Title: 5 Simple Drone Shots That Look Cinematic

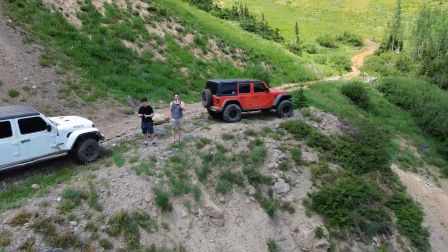0s
When I'm out exploring for fossils, half the fun is just being surrounded by these massive landscapes.
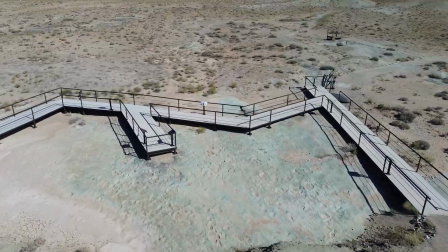8s
It's hard to describe how small you feel out here, so instead, I show it. This is the Pterosaur. I named it after the giant flying reptiles that ruled the skies millions of years ago. Seemed appropriate. I've been getting a lot of questions lately about how I get some of the shots I do when I'm out on a fossil expedition, so I thought I'd show you some of the moves I do when I'm out in the field. Here are 6 maneuvers that you can try to make your footage
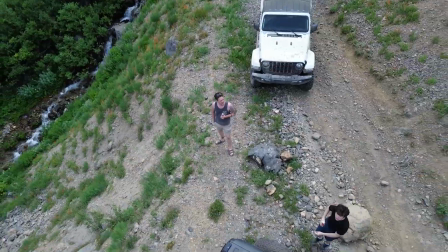37s
look professional and dynamic without needing a whole crew. Let's check them out.
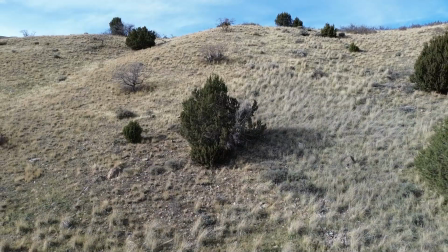43s
We'll start with the classic drone shot. It's a simple one but effective for a reason.
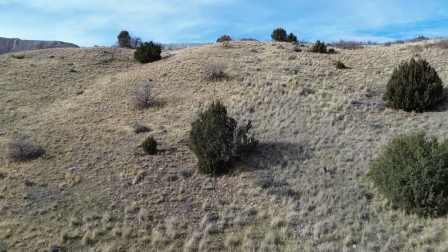48s
The drone flies backward and climbs while keeping the camera locked on whatever subject you've chosen.
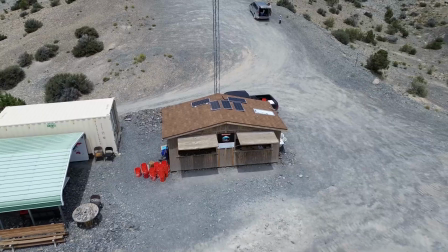53s
I like to use this move when I'm wrapping up a spot, like after finding something cool or reaching the end of a trail.
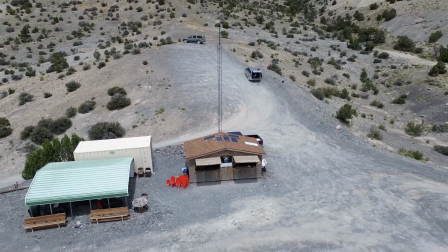59s
It starts close and personal, then slowly reveals just how wide and empty the world around you is.
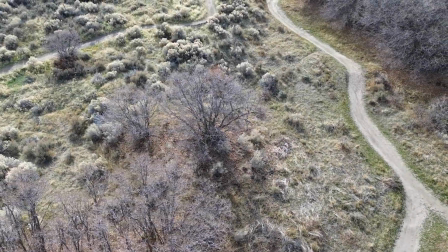66s
Next up, the DNA strand. You remember Mr. DNA from Jurassic Park.
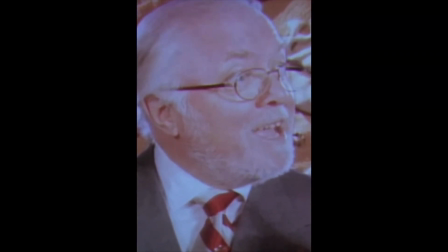71s Oh, Mr. DNA, where did you come from? From your blood.
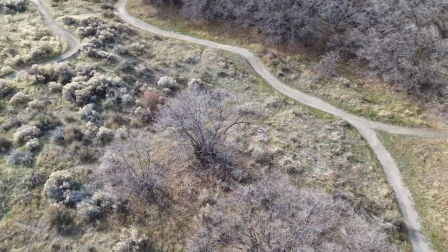76s
How he's got those 2 strands spiraling in a helix. The drone does the same thing.
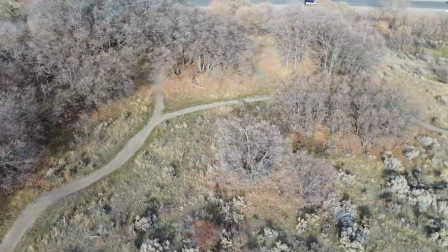81s
It flies up and orbits while climbing an elevation. It's awesome for showing off terrain, especially when you're surrounded by cliffs or canyons.
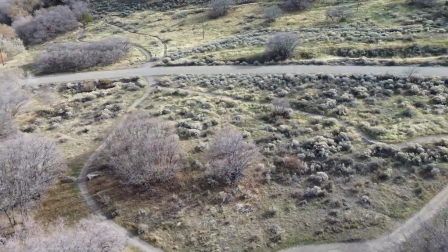90s
I use this one when I want a shot that feels alive. It's smooth, cinematic, and gives that big reveal moment.
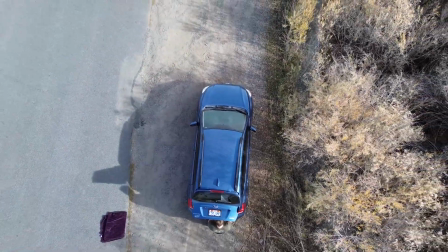99s
The rocket is exactly what it sounds like. Straight up, camera pointed down, simple move with a big impact.
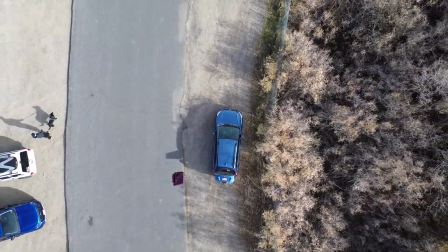106s
I'll use it when I'm parked in an interesting spot, like next to a wash or a fossil outcrop.
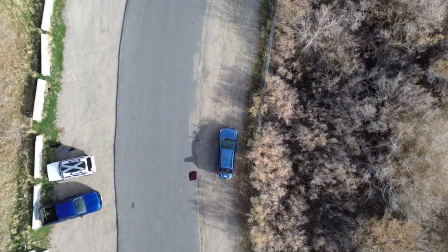111s
It's a great way to show off texture. You can really see the patterns of erosion and sediment layers from above.
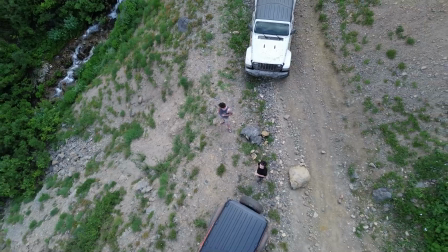118s
It's also one of the fastest ways to grab an establishing shot for a new location.
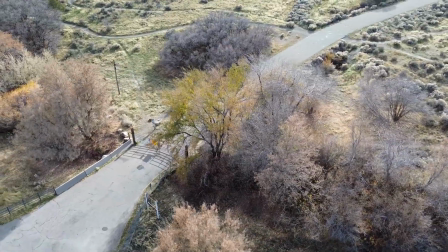123s
The circle move is another classic. The Pterosaur locks onto me, or the subject, and orbits smoothly around.
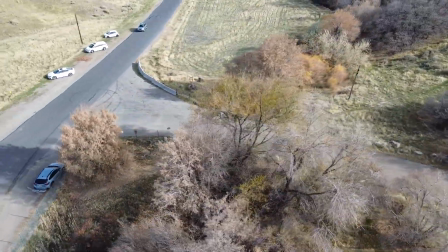131s
It's perfect for those quiet moments when I'm just taking in the view or prepping some gear.
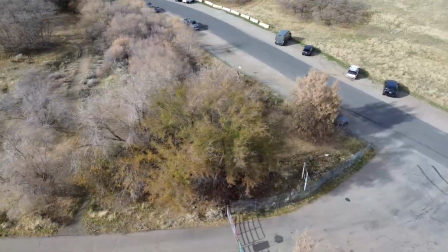137s
You can use it to show your surrounding without any fancy editing. Just a clean, steady rotation that feels cinematic right out of the gate.
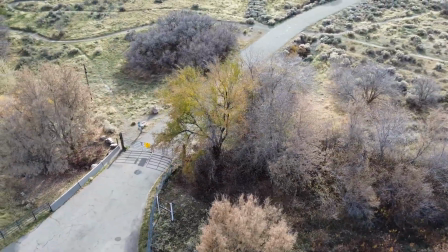145s
If I only had one drone move to use for an entire video, this would probably be it.
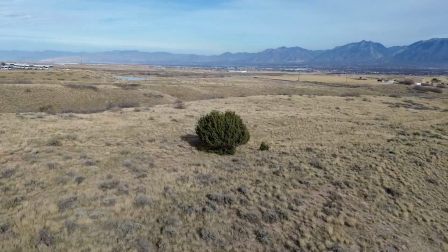152s
The Boomerang is a bit flashier. The drone flies out and around, rising and dropping as it loops back.
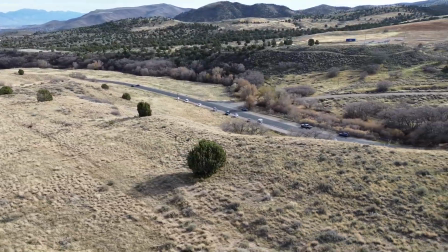158s
It gives your footage a ton of motion, which really sells that whole adventure expedition vibe.
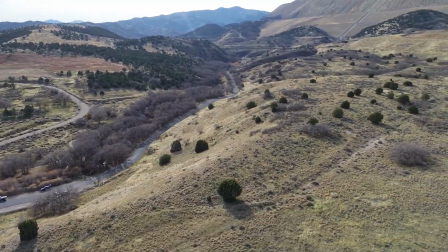165s
I like using this one at overlooks or summits, anywhere you want to show off the scale of what's around you.
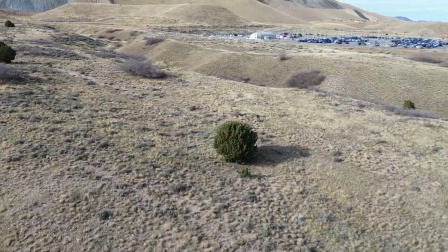172s
If you line it up right with the terrain, you can get some really wild perspective shifts.
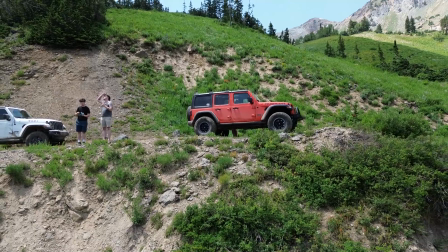178s
And finally, the Asteroid. This one's kind of a mix between a video and a panoramic photo.
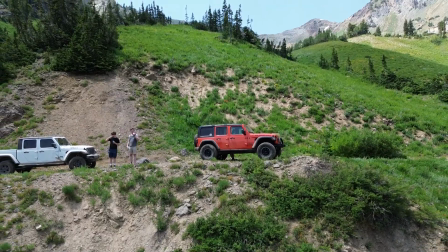184s
I'll fly the Pterosaur backwards and up, rapidly taking a bunch of photos.
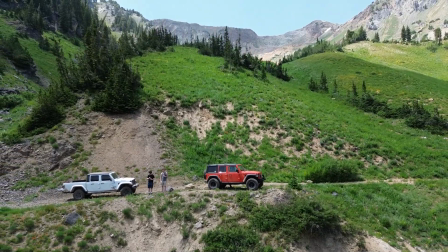189s
Then I'll fly it back to where it started. The result looks a little like a planet hanging in space, and it's a cool way to end a sequence.
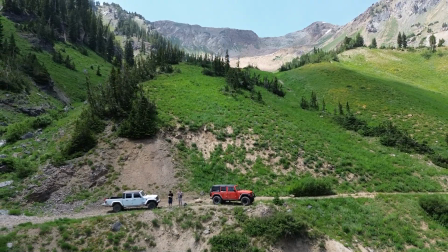197s
I'll use it when wrapping up a location. You know, these drone moves are simple, but they help me tell a story of the fossils I find and expeditions I go on. This little Pterosaur gives a whole new perspective, and hopefully you guys learn something and you can take it and make some cool videos or get some cool shots of your own.
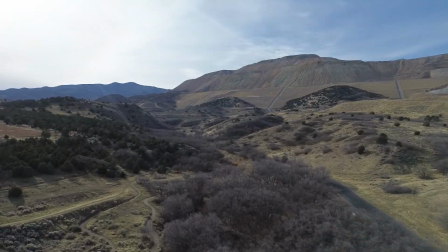219s
Every time it takes off, the drone shows me the world in a way that those ancient flyers once did,
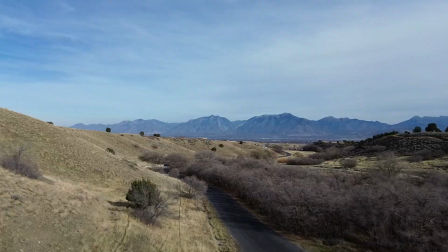225s
soaring above landscapes that really haven't changed much in the past 65 million years.
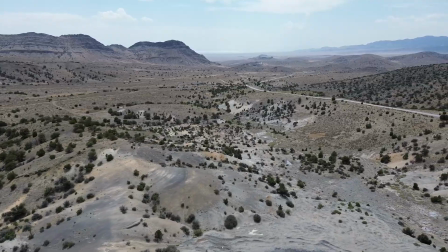231s
So whether I'm out digging for fossils or chasing the next horizon, the Pterosaur and I will be out here, uncovering the past one adventure at a time.
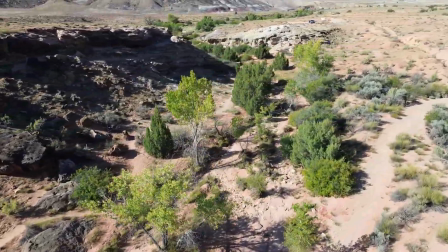240s
If you liked the video and learned something new, go ahead and hit the like button. If you have a question, go ahead and leave it in the comments below.